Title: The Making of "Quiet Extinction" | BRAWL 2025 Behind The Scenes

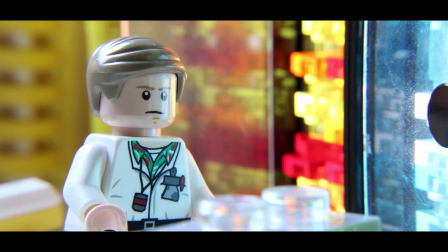41:01 The cup, I forgot the cup in half of the shots that I went back to reanimate in this scene.
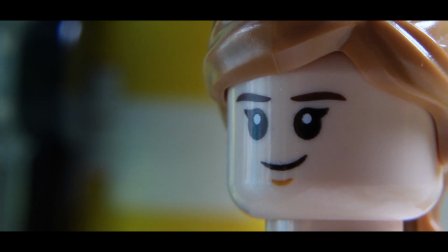41:07 So I had to crop in the final images even closer so that you didn't realize that she wasn't holding the cup anymore.
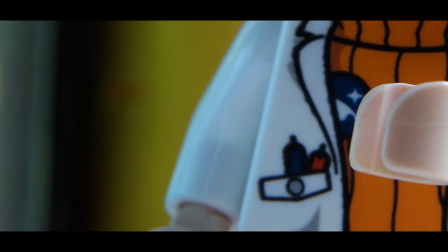41:15 So I hate myself for that. That was a major continuity error that I'd brought upon myself.
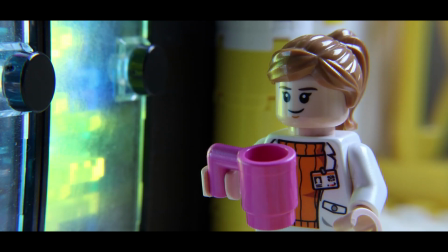41:22 But managed to fix, so you don't even notice. There's one visual effect shot here that happens later on.
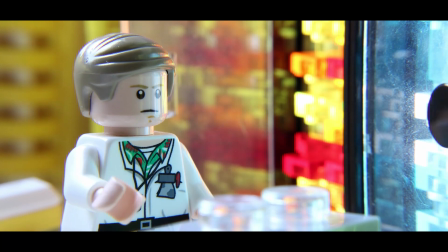41:28 Instead of reanimating this with one less sample that he'd put in the fridge,
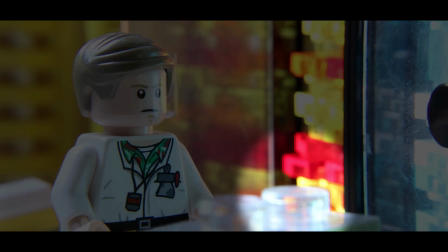41:32 I'd taken a clean plate and masked around just that part so that there's only one sample on the table. There's so many visual effects shots in this that when you're watching it, you don't even realize the visual effects shots, right?
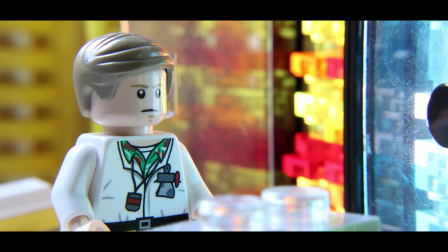41:44 But they serve the story, or they just help to make it look better. I love this shot, the symmetry and just like the shot of the fridges.
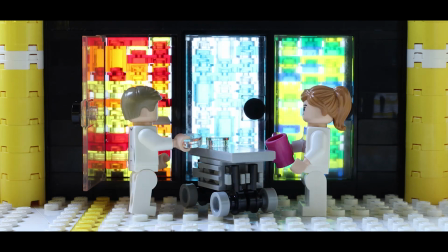41:52 I wish there was more of this shot because then you get to look at the fridges longer because they just look so cool.
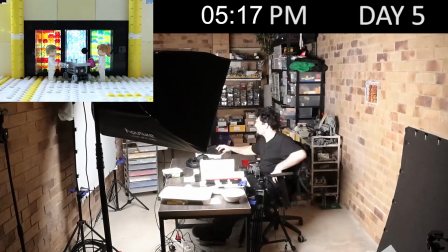41:56 I love how they turned out. And I have a little MC Mini back there doing the backlight.
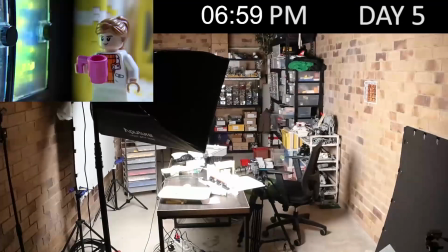42:02 They're a phenomenal little light. Probably one of the best purchases I've made because they just get so much use.
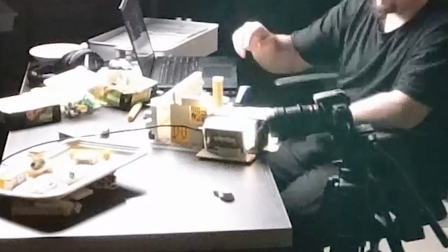42:10 They're not very big, so you can't really light entire sets. With Lego being so small, sometimes you can light entire sets with them.
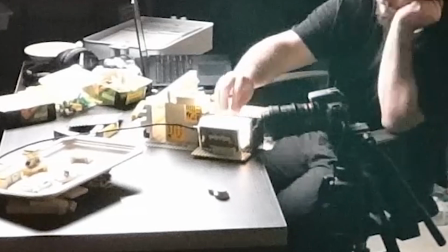42:18 And they're full RGB and they're dimmable and they work so well here as like this backlight for the fridge.
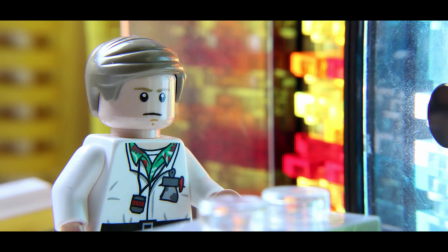42:23 And if we go back to his shot, the fridge door, I had it intentionally closed, whereas in the wide shot, it's all the way open.
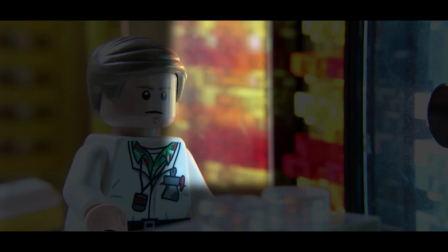42:32 Here I had it angled closed so that way you could get the reflection of the stuff in the fridge in the glass.
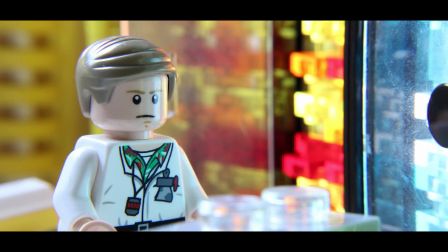42:39 It just looks so much cooler. But this thing in the background, I just saw how many of these pieces I had. They're the 2x2 plate with like the curved bit on the end.
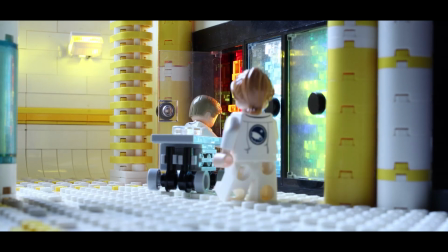42:49 I didn't realize how many of these I had in yellow. So I grabbed all of them and made this thing.
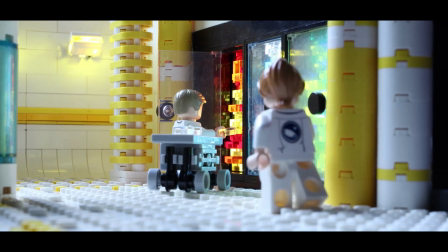42:55 And it looks so cool. I have no idea what purpose it serves. But it's just a really cool thing that I incorporated a fair bit just to get the mod element in.
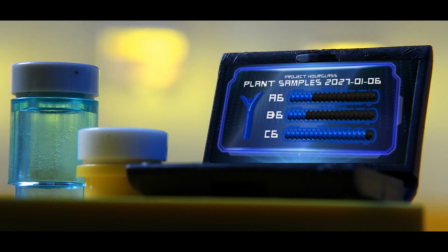43:04 As you can see, all the Science Lab stuff, it's heavily inspired by the mod element with just heaps of white and yellow everywhere.
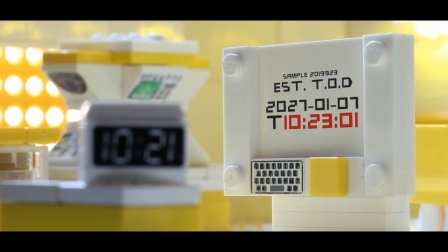43:12 And it worked really well because I could be careless when it came to shooting these shots.
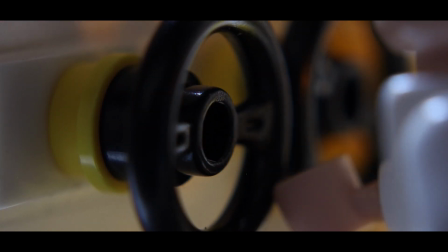43:18 I didn't have to always think about how I'm going to get the mod element in because it was just always there. And I did the same thing with my THAC entry at the start of the year.
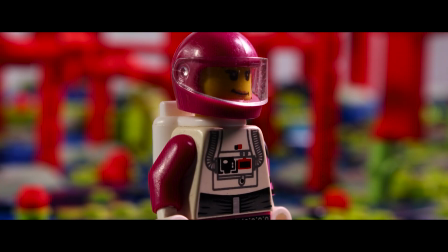43:26 I had one entire set completely just made of the mod element colors. So that way it was just in every shot and I didn't have to think about it.
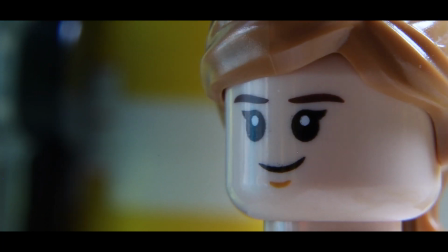43:34 Our next shot is the close-up of her reaching into the pocket and grabbing out the sample.
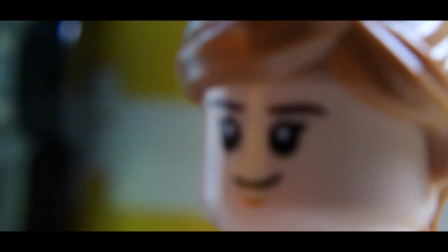43:39 I originally didn't animate this, but I felt like I had to make it clearer.
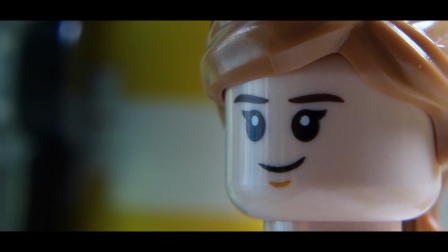43:43 The going into the pocket, again, it's a technique that I've seen heaps of animators do before, and I never get tired of it.
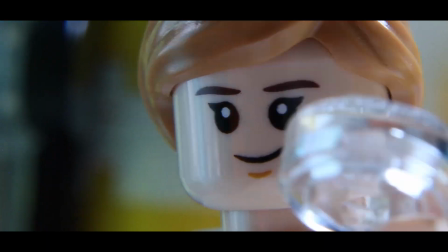43:51 It looks so cool, and it's probably the only way that you can animate someone reaching into a pocket.
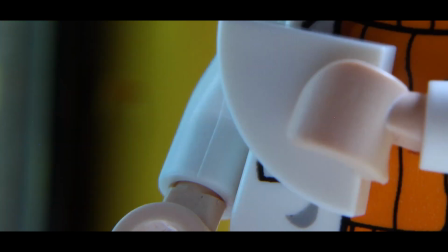43:56 The frame where 1x1 flat rounded piece appears on screen, I swapped out her hand.
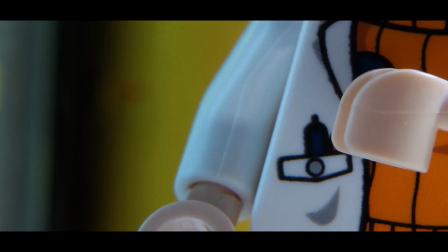44:04 You can actually see the seam disappear. So it is a different hand piece. It's one that I'd snapped in half.
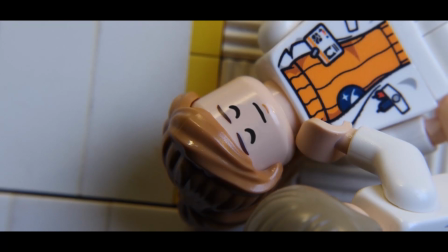44:09 And we use that piece later on for a different shot. But that helps me to get the hand even closer without having that bottom piece in the way.
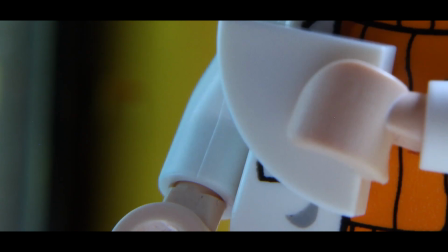44:17 So she pulls out the sample from the pocket.
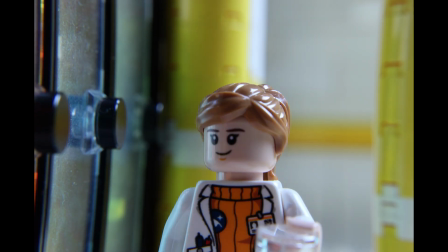44:20 The tilt up is a physical camera move, but I digitally had the camera pan to the right.
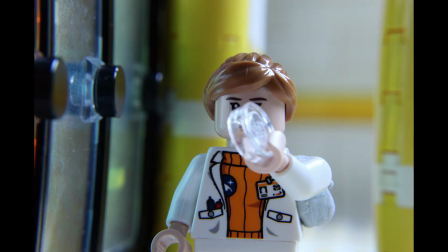44:27 And the reason for that isn't so that the shot of reaching in the pocket is in the shot. It's so that I could remove the tack from the frame because there's a whole bunch of blue tack to the right.
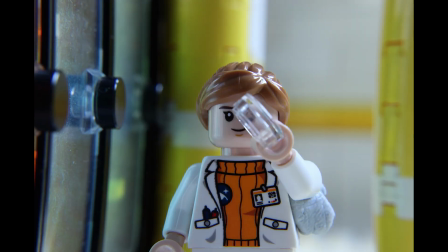44:37 So Instead of like having to remove that in post, I just cropped it out.
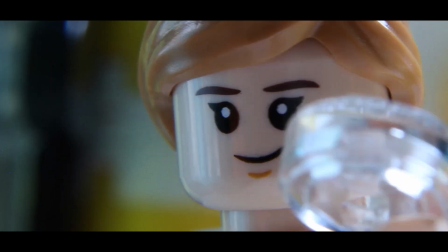44:42 So that's also why this shot is so close. It's even closer again because she's not holding the mug in this shot.
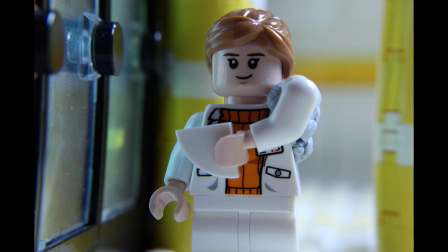44:49 So yeah, it's a really tight shot, and I don't mind it.
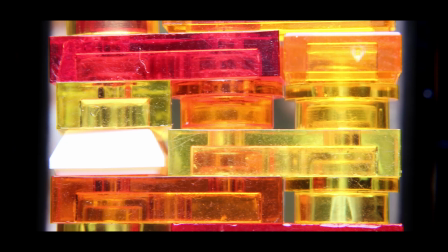44:54 The rest of the scene plays out from this shot inside the fridge, which I love. I love how it turned out.
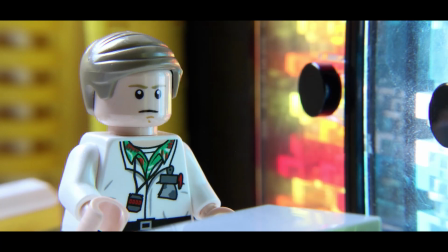44:59 It looks so good. Because I needed a way for her to be able to get back to where she was,
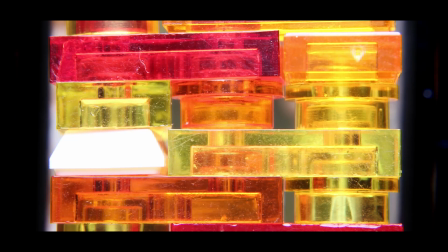45:03 but I didn't want to animate more walking because it's very tedious and time consuming and very annoying.
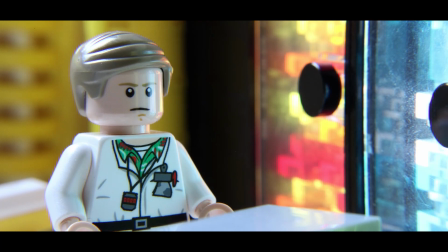45:10 But I'd already shot this shot of the door closing. So in order to get the eye lines right, like she had to not be there anymore.
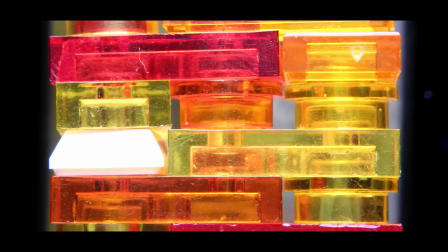45:17 So I just had her walk back off screen. And again, the sound effects helped make that work.
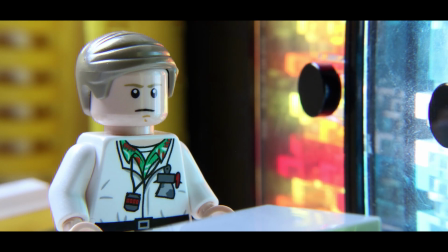45:22 Feeling a little nauseous. Well, get some rest.
The door closing, love that sound effect so much.
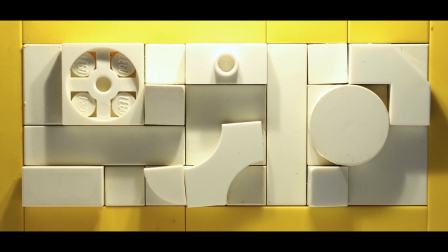45:29 This bit of artwork on the wall, I just love artwork on walls.
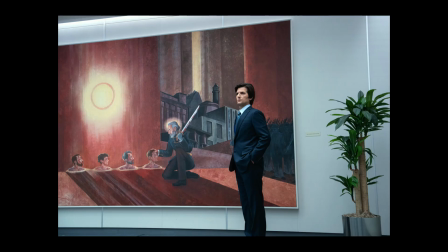45:35 A little inspiration from Severance. I loved watching that TV show, and I love the use of art in it as well.
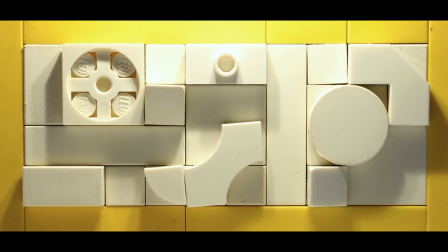45:42 So this bit of art on the wall, this is from my Cloud City mock. So this is the only other piece that was pre-built before the contest.
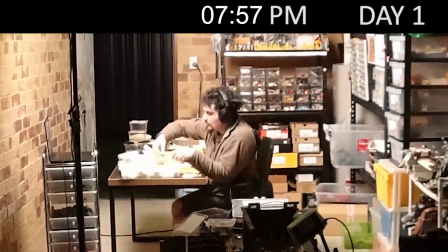45:49 Everything else I had built during the time constraint of the contest. And then the bit in the middle, that bit of artwork, I love that as well.
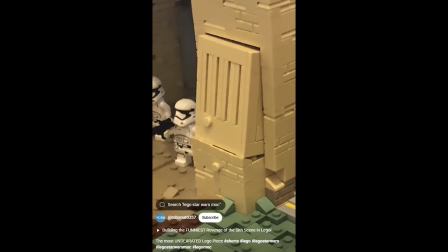45:57 I took that technique from something that I'd seen online from a mock builder that uses it's the car door panel pieces.
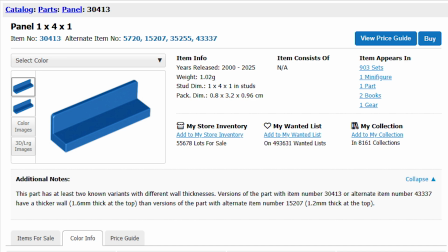46:04 So that way a minifigure's arms can fit in it when they're in a Lego car.
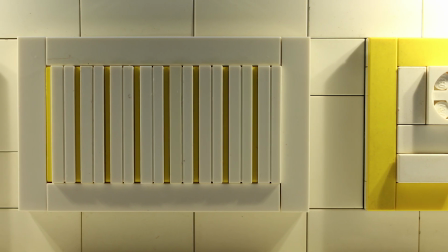46:07 By having them and 2 plate wide brick in between them, you can get this effect.
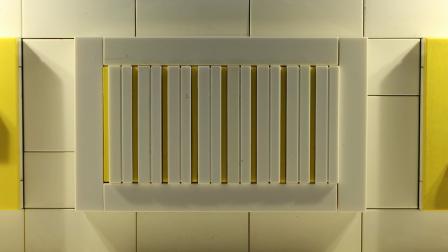46:15 And it looks so cool. And by using the yellow, you get the hint of the mod element, and it just looks so cool.
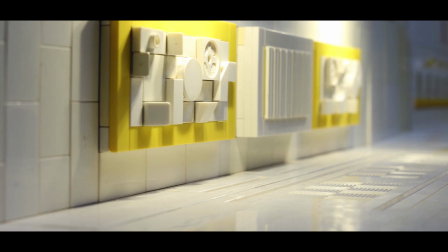46:21 I loved how it turned out. And then the hallway shot, I love how this turned out as well. I did want to digitally extend it, but that just would have been so much more work.
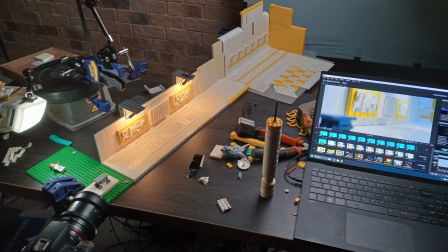46:30 So I just took the set that most of the other stuff takes place in and just propped it up and had it in the background there.
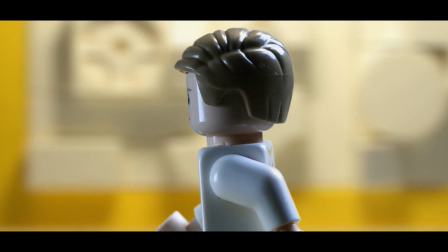46:36 I originally animated 2 hallway shots, and these are the only 2 shots that I cut from the final thing.
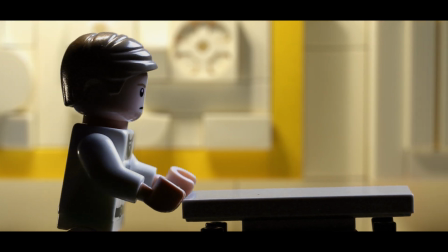46:42 And that's him walking with the trolley, and it's like dollying alongside him as he's walking in front of the artwork.
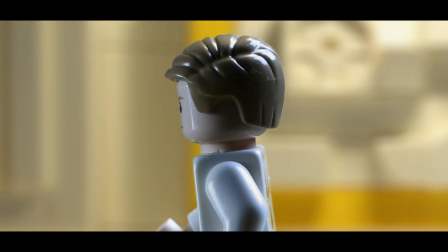46:48 And then there's one of him running, and I cut them because they just didn't work. I'd lit it really weird because I did them both blue screen.
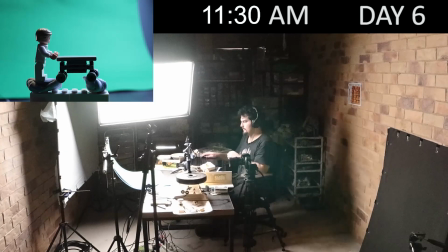46:56 The blue screen worked pretty well, but the lighting didn't match and it just felt off, probably because I didn't do the shot in camera.
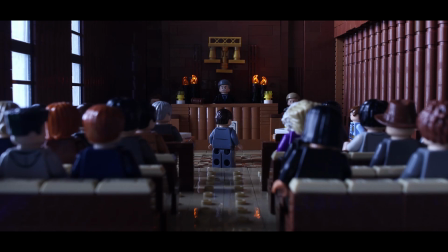47:05 So I cut both of those. I love how the courtroom turned out.
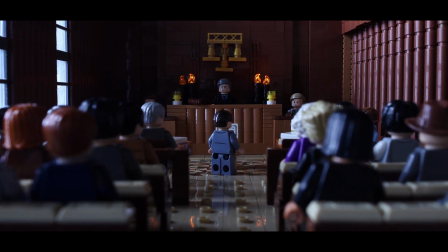47:09 I absolutely love it.
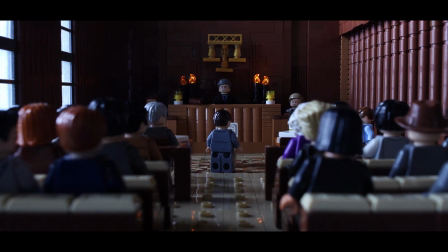47:11 So this dolly shot, I originally planned for this to be later on in the courtroom stuff, probably one of the other times that we come back to the courtroom.
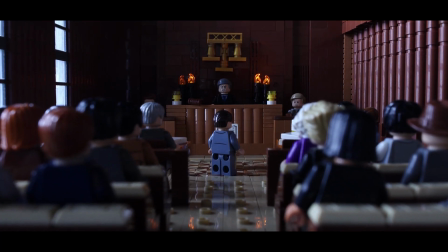47:19 And you can tell that that's what I decided because you can see the doctor
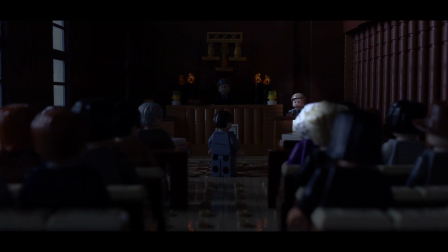47:24 in the witness stand is actually moving as if he's talking, but he's not actually talking in the scene.
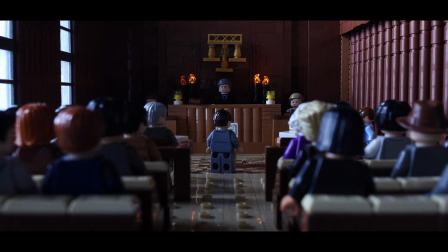47:30 So I wasn't sure where I was going to slot this, but it works really well as the opening shot because you just get the whole scene in one and you sort of get introduced that way.
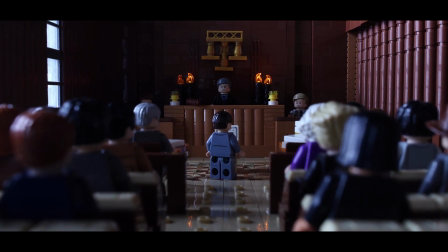47:41 The dolly in also works really well because it cuts into this shot and it just works so seamlessly.
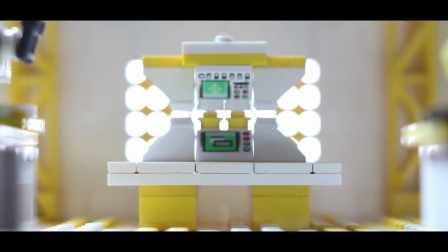47:48 I love how it works. And then the sound effect and the music.
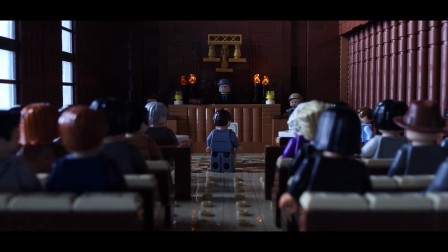47:55 The dolly shot here and the reflection of the lights on the floor.
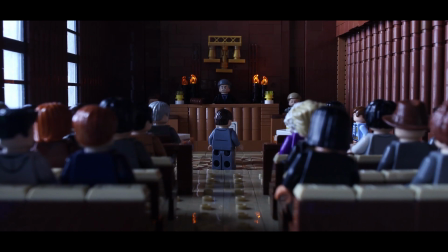48:00 This is another use case of the Light My Bricks pieces.
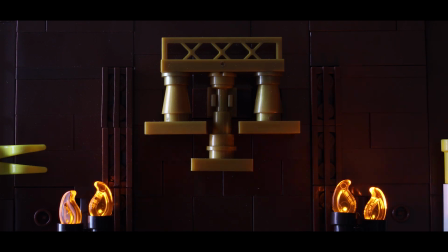48:04 I had the 2 bits of wire sneaking in through a crack in the bricks in the wall and then going into this like torch piece. The lights are so unbelievably small. I can't believe how bright they are and how thin the wires are for them to be able to fit in this small of a Lego piece.
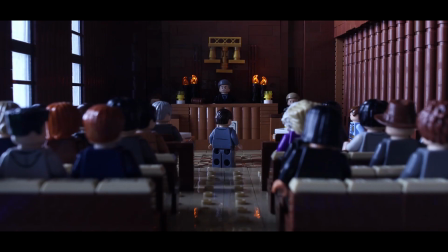48:21 But it just adds so much. And I love how it turned out, and especially the reflection on the floor.
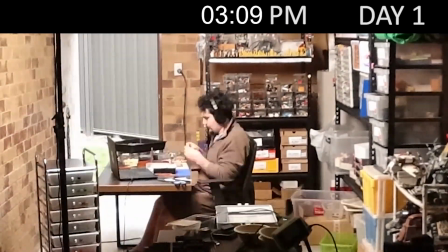48:26 It just looks so cool. And then we go on to building the courtroom. So it started out on 1 base plate, and then it suddenly became 2 base plates.
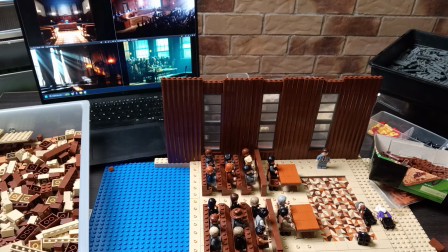48:34 So I had to grab a blue base plate, as you can see, for the back part. That ended up stitching me up.
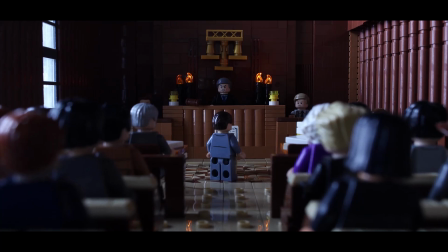48:40 It was reflecting blue light off the base plate,
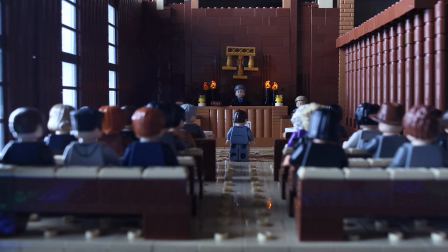48:43 so I had to cover it up anyway with black Lego plates so that it wouldn't reflect blue onto my set everywhere.
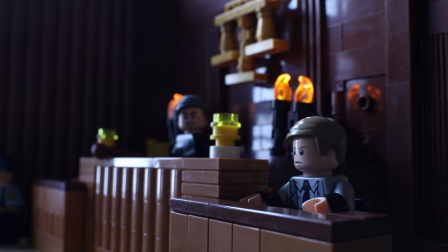48:50 I'm so happy with how the back wall turned out. There's a lot of intricate knot details that I decided to include.
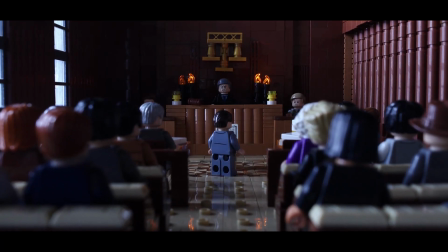48:56 So yeah, we've got the dolly in, again, animated on 2s, and then we've got this dolly in as well.
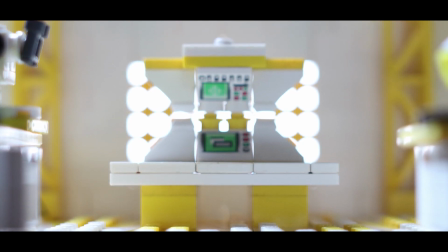49:01 And the background of this, I stole this from another person's set design,
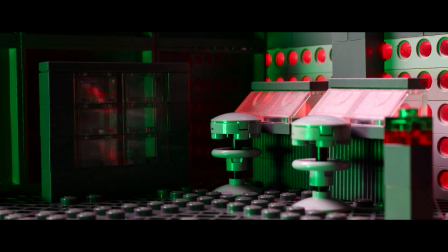49:07 and I also used it in my THAC entry as well, is the Technic beams.
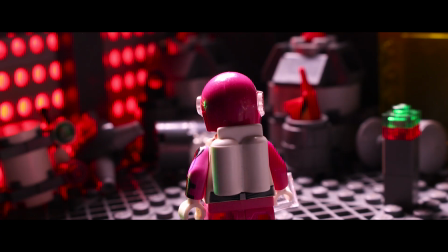49:12 And shining light through the Technic beams, especially out of focus, you get these nice circles.
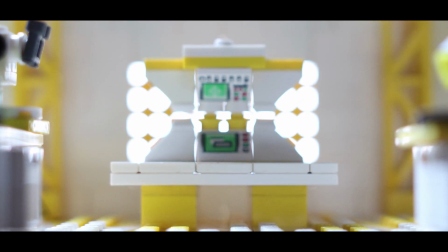49:17 It looks so cool. I love it.